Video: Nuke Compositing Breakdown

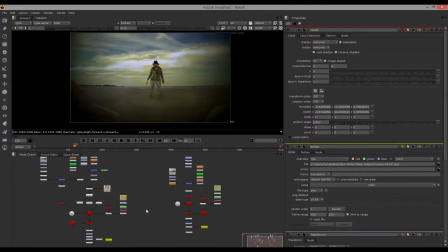(0:00)
So I've chosen a Wild West theme for my project, so there's two node trees here for my separate clips. So I'll break down this one on the left. This area is for my final color correction.
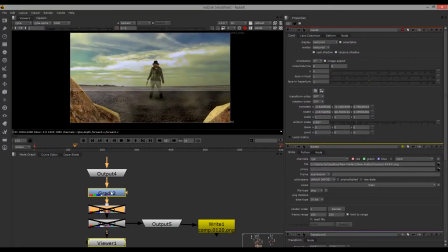(0:11)
And I wanted the scene to look dusty and yellowed, so I've used things like ramps and radials for this.
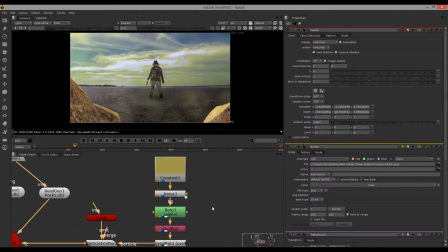(0:19)
Also to add to the dusty look, I've chosen to use particles. It's a fairly basic setup. The velocity is turned all the way down to make sure the particles drift like dust should.
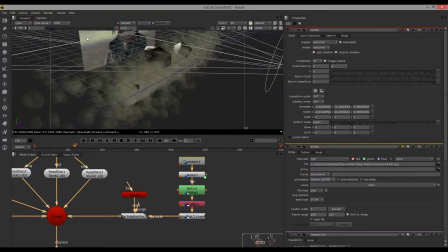(0:31)
The image itself is a constant layer, rotoscoped, so it will look like dust particles.
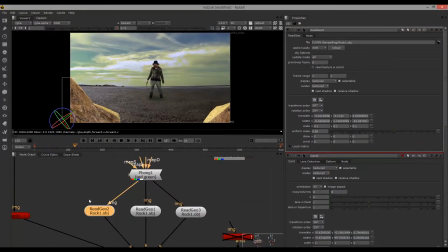(0:41)
Here I have my 3D objects. I've chosen to place three rocks in the foreground. It's just the same rock, duplicated and rotated and resized. As you can see I've set up the camera and the spotlight which is also needed for the particles
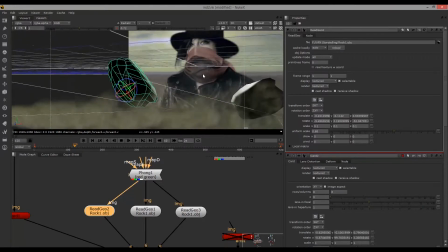(0:55)
and the card hasn't updated to display the correct image but that's where the
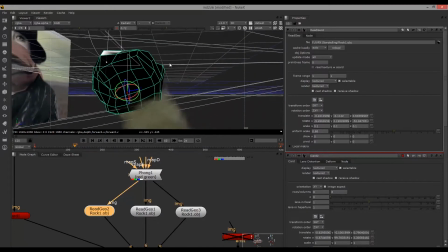(1:00)
2d image has been brought into the scene so for the
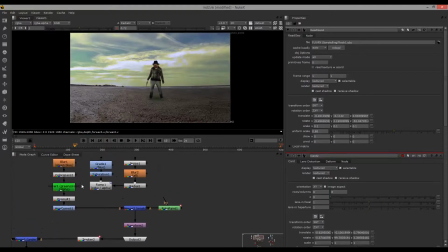(1:05)
actual character I filmed this in front of the green screen and so I needed to key that out so there's a lot of color correction here too, all in an attempt to keep that dusty look.
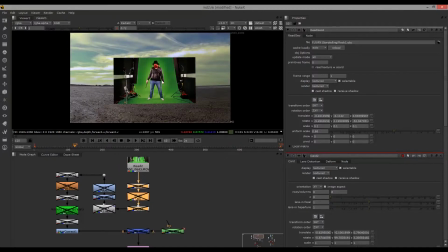(1:21)
It all keyed rather well using the keyer node, but I did need to clean up the edges a bit using roto paint.
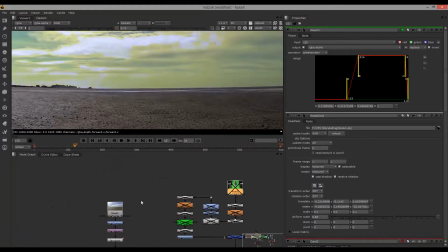(1:31)
So it tracks the character using the built-in tracker.
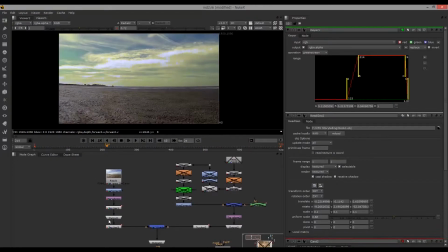(1:35)
I needed to choose points that were in the foreground so she would move with the camera changes
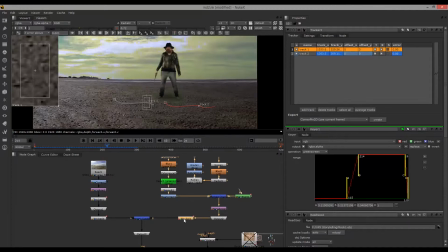(1:44)
So considering the points were fairly vague, Nuke handled it pretty well and I smoothed off the track slightly too so it didn't jump around so much.
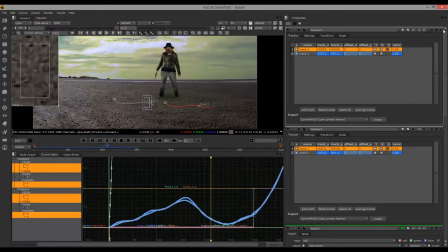(1:54)
So that was basically the process for this clip and the same principles were used in the other scenes too.
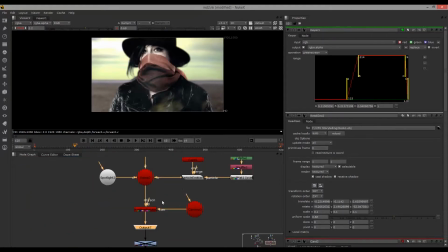(1:59)
So this is just a quick look at these, which I've needed to key, I've colour corrected and I've also added particle systems to each of them.